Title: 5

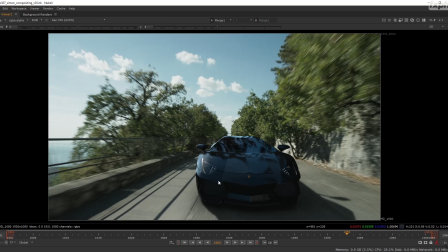(0:04)
All right, so let's now continue to comp our little car.
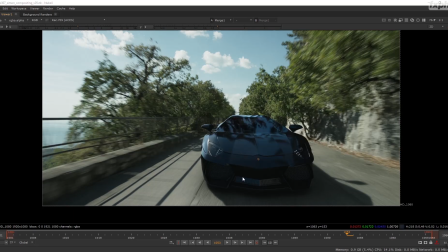(0:12)
So
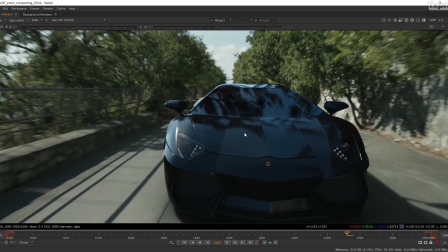(0:16)
now is the part I actually like the most of the comp,
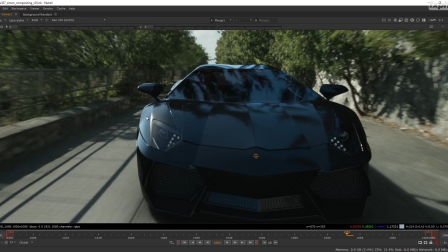(0:20)
because we're gonna actually try to see how we can really build up the integration in different techniques, and many of them are kind of cheap.
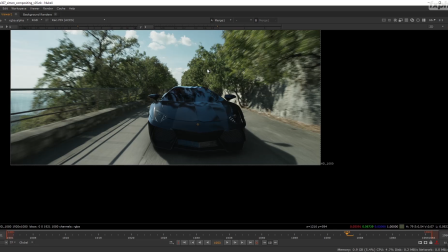(0:29)
Some of them are a bit more delicate technically,
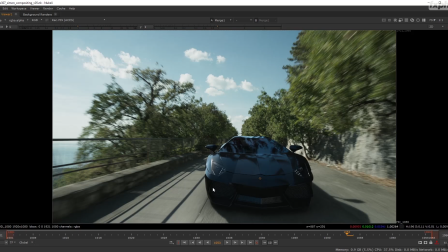(0:33)
but it's a part I usually enjoy because it actually asks us to really go into detail and try to see
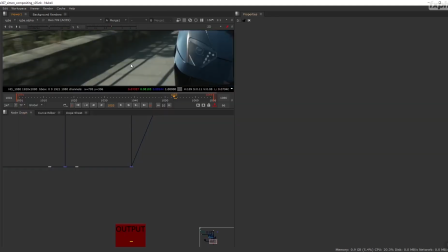(0:40)
our shot starting to work. So one of the first thing I'm going to do here is I showed you how to work with the PLOs,
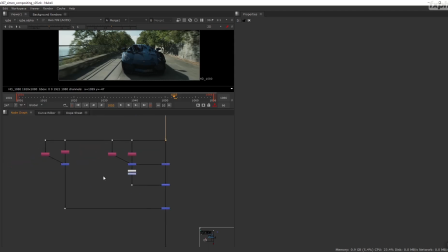(0:48)
meaning the light outputs of your image, and work with adding a few elements.
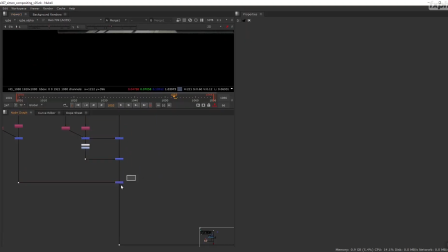(0:56)
There are a few things still we can do, but for now I would like to just point out that at some point I usually end up adding kind of a general grade at the end of all the AOV work after my CGI.
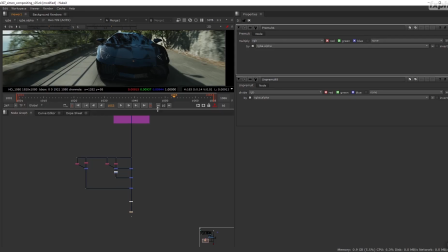(1:16)
This basically allows me to make overall adjustments to the image and modify,
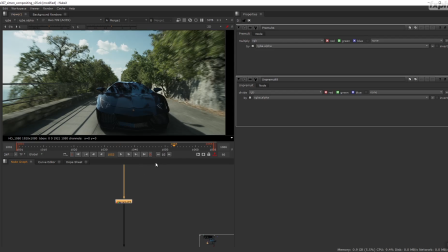(1:24)
like do big and broad changes about the brightness, saturation, contrast, or hue of my CGI. You don't always need it, but again, it's something that I like doing.
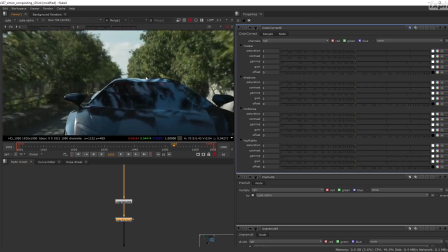(1:38)
It gives us a kind of an extra layer of control.
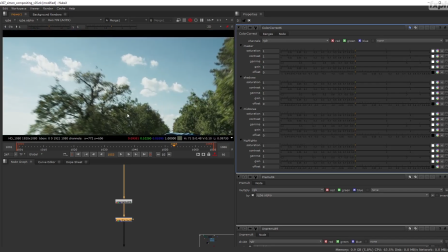(1:44)
So for example, I'm feeling like the car overall is a bit too saturated, not by much, but just a tiny bit.
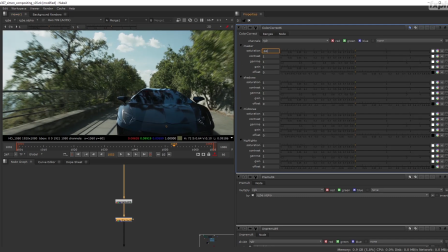(1:52)
So you can modify good values.
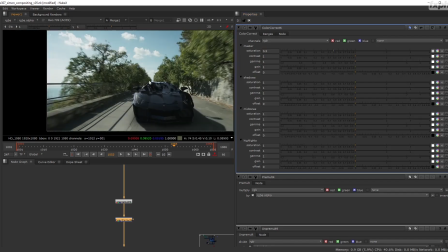(1:55)
You could obviously go way too far, like 0.5, but here we are losing all the reflections from the sky.
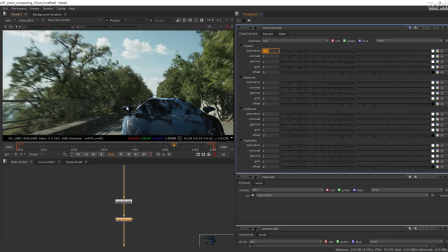(2:02)
So we want to remain in values which are a bit reasonable. We still have colors, we just don't want it to be too vibrant.
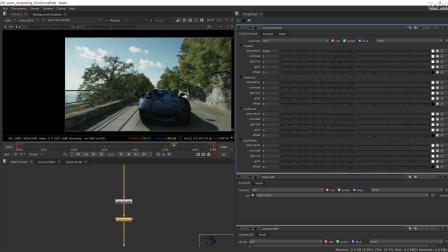(2:10)
Save for contrast. So the car right now is at the stage where the black levels might be correct, but the car itself still looks fairly dark. And sometimes it's useful to take a look at how we can make it pop.
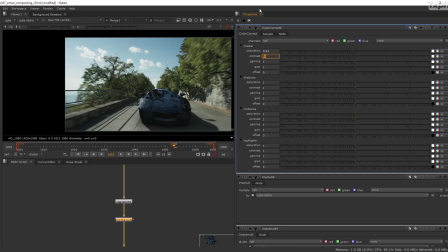(2:24)
And as you see, when I reduce the contrast here, naturally, because my car is so dark, it tends to lift all the blacks and lift all the values. So what interests me in this case is that my car by default is a bit too contrasted. And more importantly, we want to be able to see it. We want the car to pop a bit in the frame.
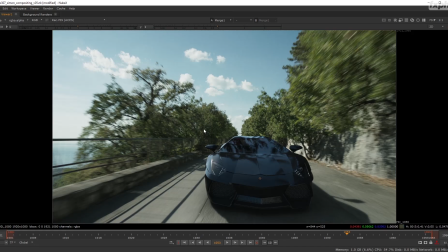(2:43)
We want to strike this balance where the car is integrated or feels integrated, but at least also pops in the screen so we see it. Because sometimes our job is more about telling a story. Actually, it's all the time more about telling a story than pure technical work.
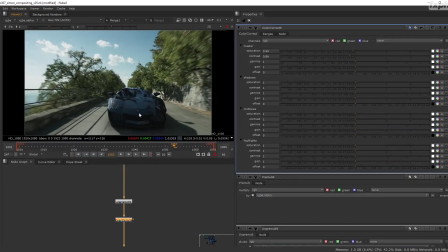(3:03)
So here I'm lifting a bit the car.
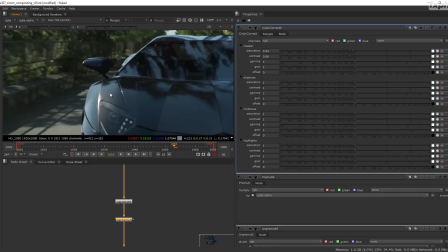(3:07)
Now maybe I'm thinking that the range of the car is a bit too low still.
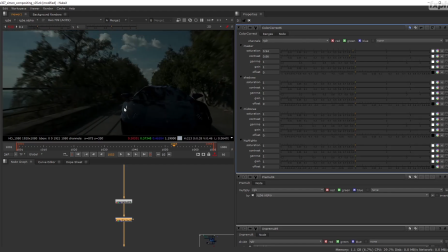(3:15)
Actually, the spec is not too bad, but I have the feeling that these midtones, for example, could be a bit just a touch higher. So again, broad strokes. I'm going to increase a bit the gain.
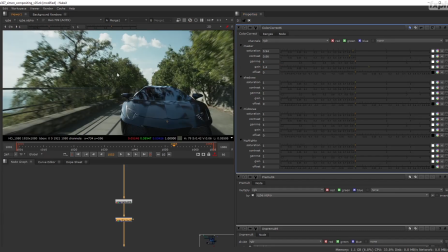(3:27)
So let's not have the tablet gain too much space. So we can stay relatively subtle, and maybe I can start going into individual values.
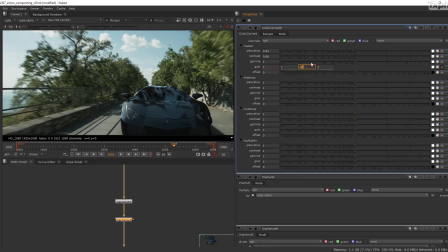(3:41)
We still want to have let's see, actually I like it when it's a bit less blue, and let's see, right.
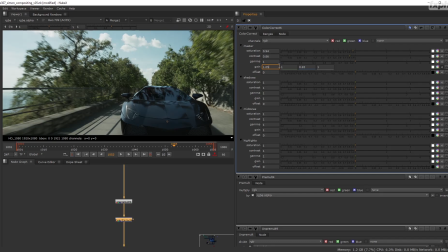(3:55)
So sometimes it's also a matter of stumbling a bit in the dark and seeing what feels right or what doesn't feel right.
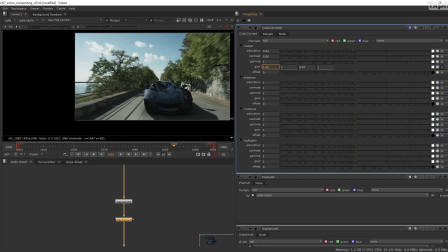(4:02)
Maybe here it's a bit too red, so let's reduce that.